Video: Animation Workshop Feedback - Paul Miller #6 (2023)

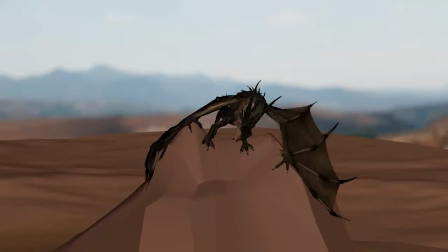again just balance and weight wise i'm not quite buying this just yet
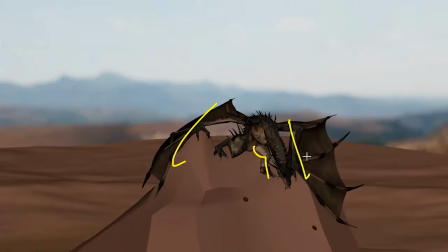so again you imagine this is off so all the weight is here and pushes itself up here through the wings
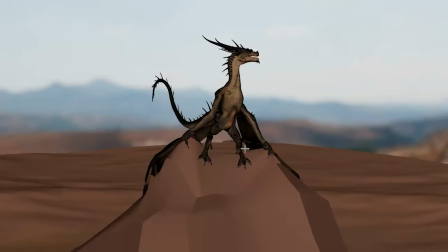i would wait up until it's more around like the very last minute where it feels more balanced and then you
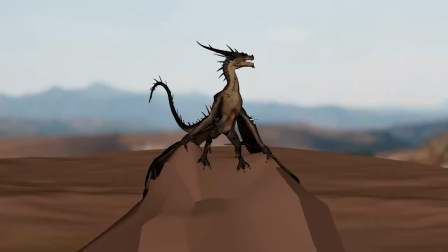can take that wing off but even then now we're having just super straight legs it just has that human feel to me i think that's like the main the main um thought that i have and this feels a bit like a fishing hook just kind of goes up it's really strong with that
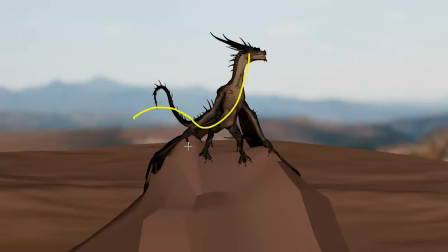last bit here where i would just go a bit softer you
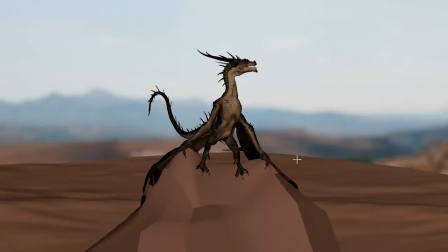know i just i know everything has that vertical feel like that's that's my that's where it bumps to me
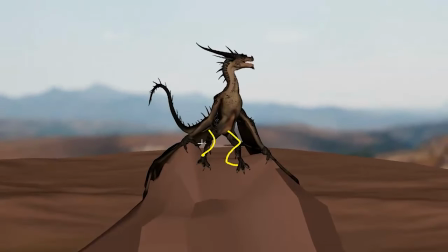where i would just i would go back into a bit more of a bend a forward move you can have a bit of a silhouette there with an arc but then that tail into this and then maybe flatter wings you know it gets tricky with the overlap
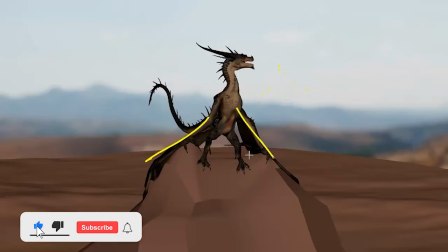here but broaden this so it's not so thin and upright if
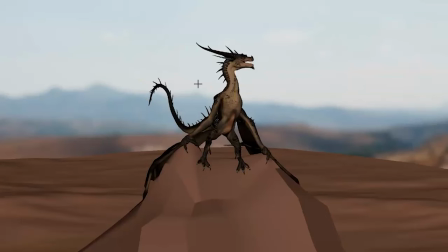that makes sense that's just me as well as of you know always just subjective you can take whatever you need from that feedback and that's it. Thanks. All right. There's an email. You can sign up. You can start whenever you want. You can submit whenever you want. You get 16 submissions. Either way, a like and subscribe would be awesome. All right. Thank you.